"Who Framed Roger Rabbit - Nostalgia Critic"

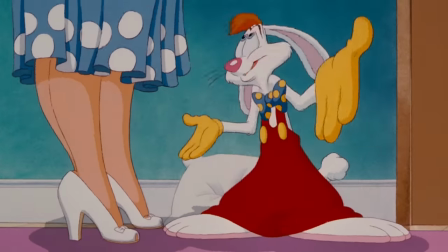[4:08]
The film opens with a Baby Herman and Roger Rabbit short. Roger is voiced by Charles Fleischer, who, yes, did dress like a rabbit on set to get into character.
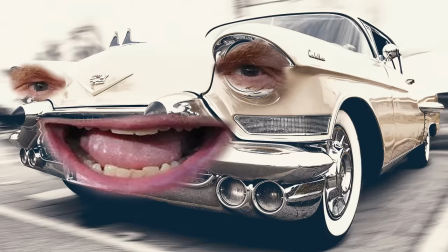[4:16]
And when he voiced Benny the Cap, he appropriately became a car.
Why, I'll take care of him like he was my own brother!
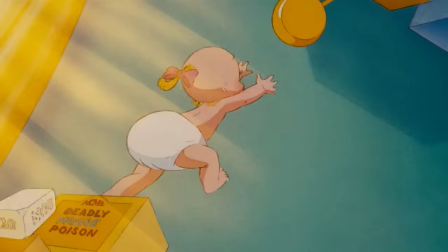[4:23]
Though Roger is certainly designed and talks like a cartoon from the 40s, the short itself is much more modern, with fast editing, extreme angles, and more fluidity.
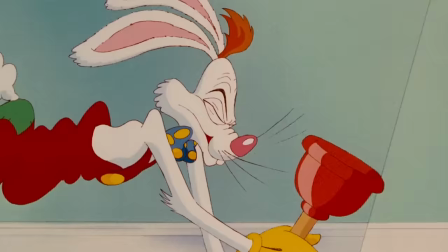[4:32]
I kinda like that because it sets up what kind of a reality you're in for. One that dives deep into little details, but leaves the bigger questions vague.
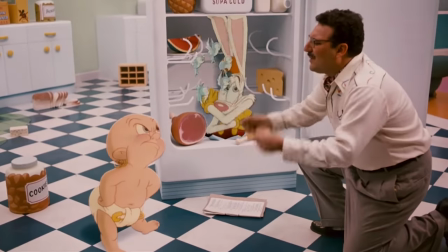[4:40]
How do these toons exist? Are they drawn to life? Do they evolve with humans?
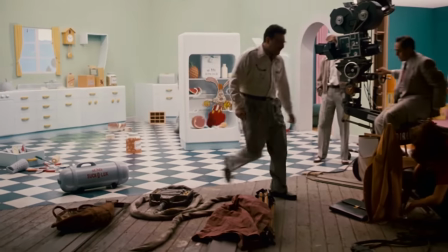[4:44]
These details aren't as important as making it clear that animated shorts are apparently filmed in one shot.
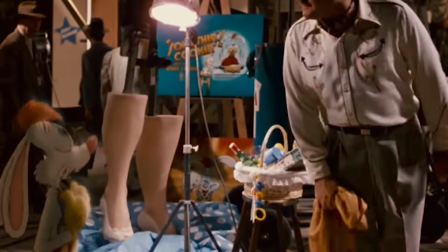[4:50]
With the title cards, fake legs, and even live music being halted when Roger messes up his line.
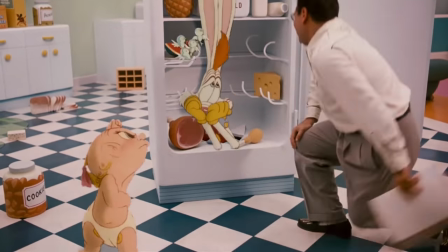[4:55] Can we lose the playback, please? You're killing me, killing me!
That line, by the way, is Roger seeing birds instead of stars.
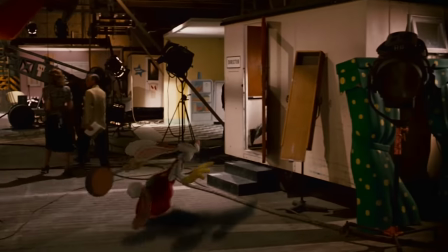[5:02]
How does a toon control that? Again, this detail's not as important as knowing that for toons, this is a line, not a prop.
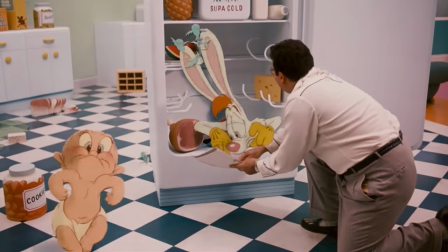[5:08] This Roger, think he was blowing his lines! Rabbits see stars, not birds, stars!
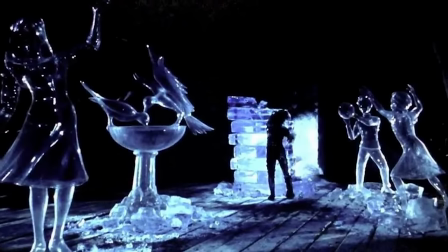[5:14]
It's a lot like Edward Scissorhands. You don't ask how someone created a man or where those giant blocks of ice came from.
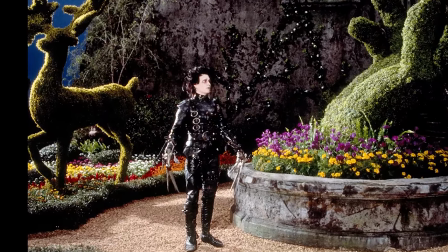[5:20]
Those details just aren't as important as the details that push the emotions and story forward.
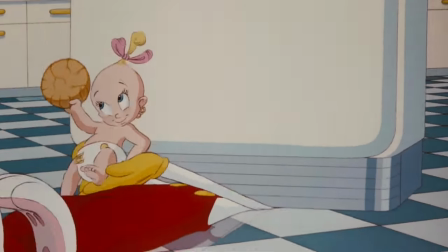[5:25]
Like, take this incredible one shot that seamlessly goes from animation to live-action,
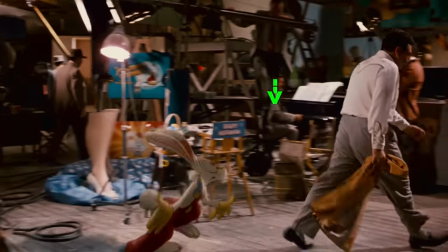[5:30]
shows you how cartoons are made in this world, that Roger apparently has force powers, and introduces you to Eddie, played by Bob Hoskins.
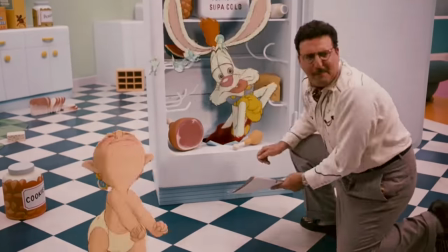[5:36]
The staging in this one shot alone must have been insane, but that's not even what I want to focus on.
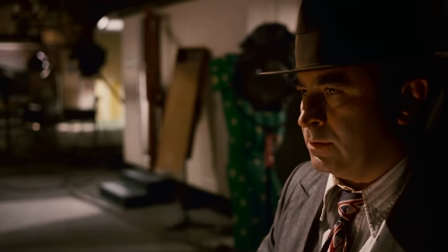[5:42]
I want to focus on this few seconds of Eddie's introduction. The way he said that one word shows he hates toons.
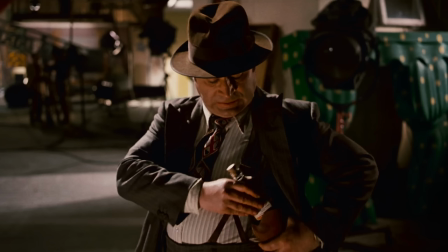[5:49]
Taking a swig of whiskey shows he's an alcoholic. Putting it in his gun holster shows he values his drink over protecting himself, and probably his work.
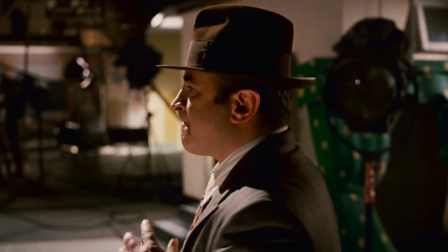[5:57]
And him being there at all shows he's desperate because someone wants him for a low-level job, and he obviously wouldn't be there by choice. It's crazy how much information to get across to you in just that one shot, and most of it's non-verbal.
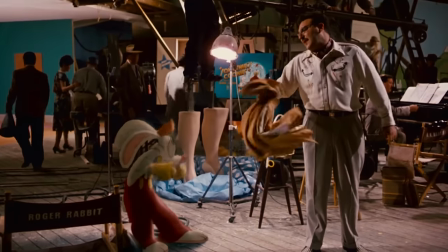[6:09]
This really is master filmmaking, even when not focusing on the brilliant animation directed by the late, great Richard Williams.
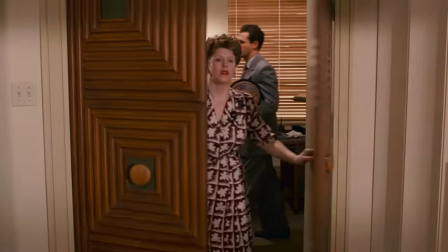[6:16]
We'll get to his contribution in a little bit.
Mr. Maroon? Mr. Valiant's here to...
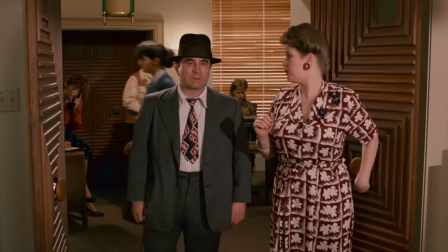[6:21]
Eddie is brought to cartoon producer R.K.
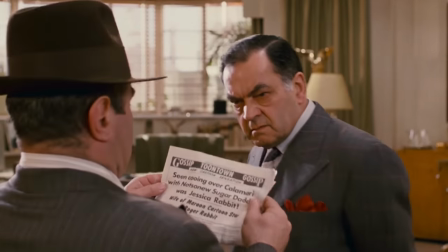[6:23]
Maroon, by the way, voice of the gorilla later, who says to help Roger with his lines, he wants Eddie to take some sexy pictures of his wife Jessica to calm him down.
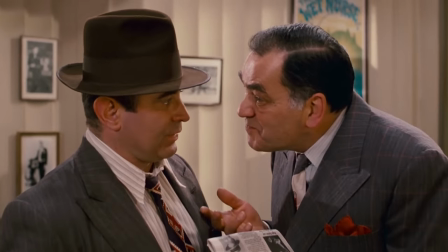[6:31] Give me a couple of nice juicy pictures I can wise to wrap it up with.
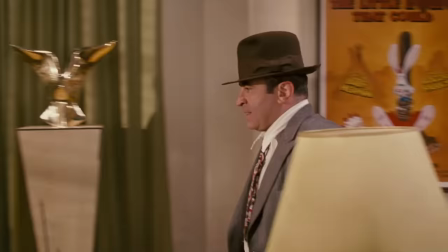[6:35]
Admittedly, for a detective, he should have smelled he was being set up, but as everybody mocks him for, he's not exactly in his prime.
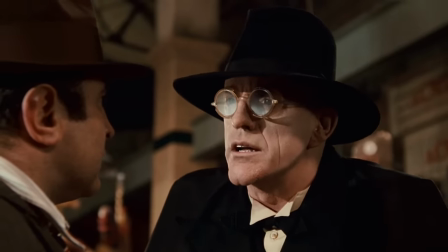[6:42] From the smell of him, I'd say it was the booze talking. He looks like a center to then... sober fellow.
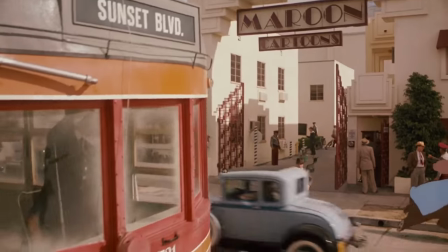[6:48] Did you change your name to Jack Daniels?
And pretty much everything in the next few minutes sets this up.
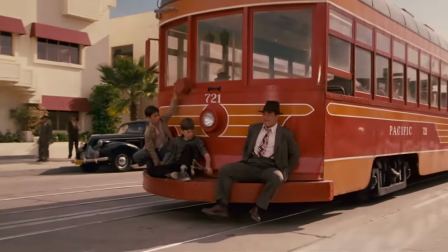[6:54]
He's trying to use the check on the trolley. He doesn't own a car. He fixes his broken sign. He throws out his bills.
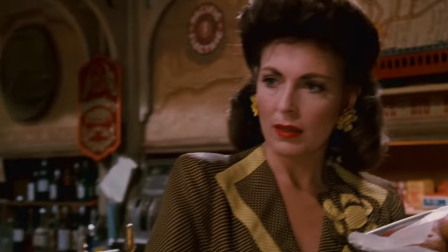[6:59]
He knows all the bar flies, and even borrowed money from his girlfriend.
Fifty bucks? Where's the rest?
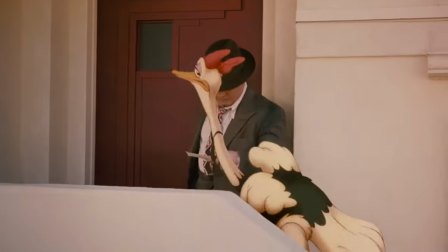[7:05]
My other man prostitutes pay me back a lot faster! Every little detail is setting up this character through a visual medium.
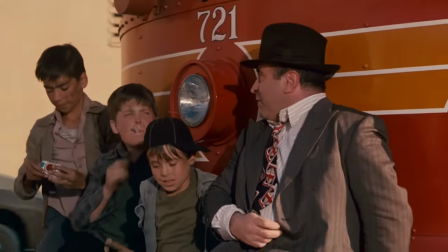[7:13] Hey, mister! Ain't you had a car? Who needs a car in L.A.? We got the best public transportation system in the world.
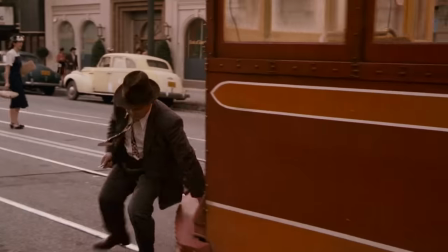[7:18]
May a nearby forest fire start if I'm wrong!
See you later! Thanks for the cigarettes! You bet!
Give me 580s, PG. Mm-mm. Later that night, he goes to the Ink and Paint Club, where Toons are allowed to perform, but not attend.
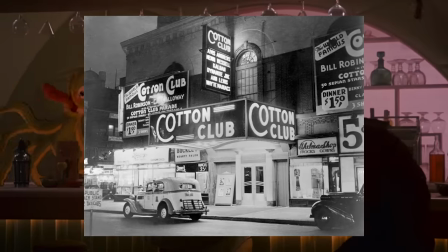[7:33]
This is a satire of the Cotton Club, where black people were allowed to be on stage, but not in the seats.
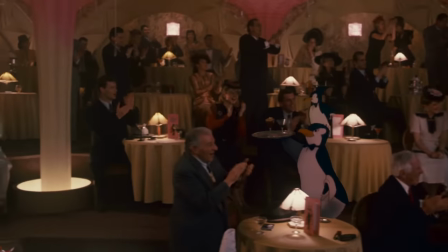[7:38]
In fact, the original book used Toons as an allegory for racism. Which, if this was made by Disney today, you know it'd be hammered in like sin, but...
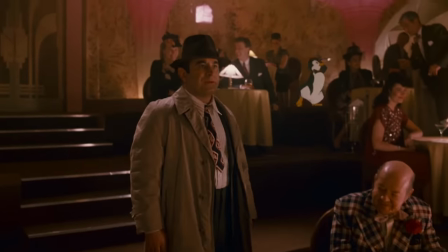[7:46]
This film decides to be a little more subtle. There are a lot of little clues that add up, as the humans rarely consider the inequality between the two of them.
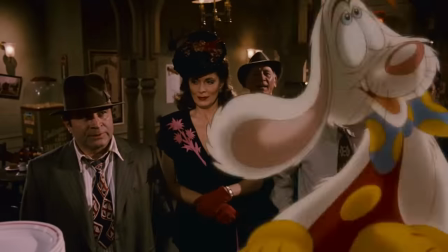[7:54]
They just see him as goofy entertainment to take advantage of.
No, there's no justice for toons anymore!
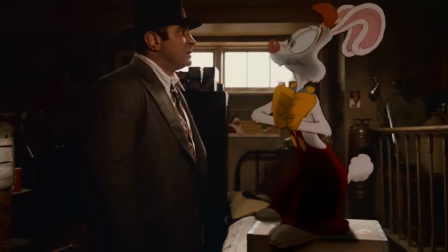[7:59] Strictly humans only, okay? Our laugh can be a very powerful thing.
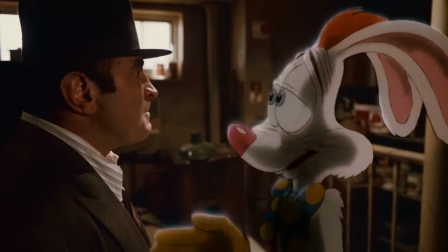[8:04] Why, sometimes in life, it's the only weapon we have.
Again, a lot of emotional information that's gotten across in a natural way that doesn't feel manipulative.
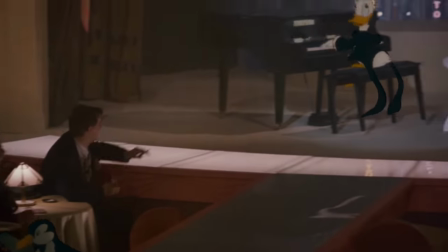[8:14]
And yeah, when I was a kid, this was my Godzilla vs. Kong.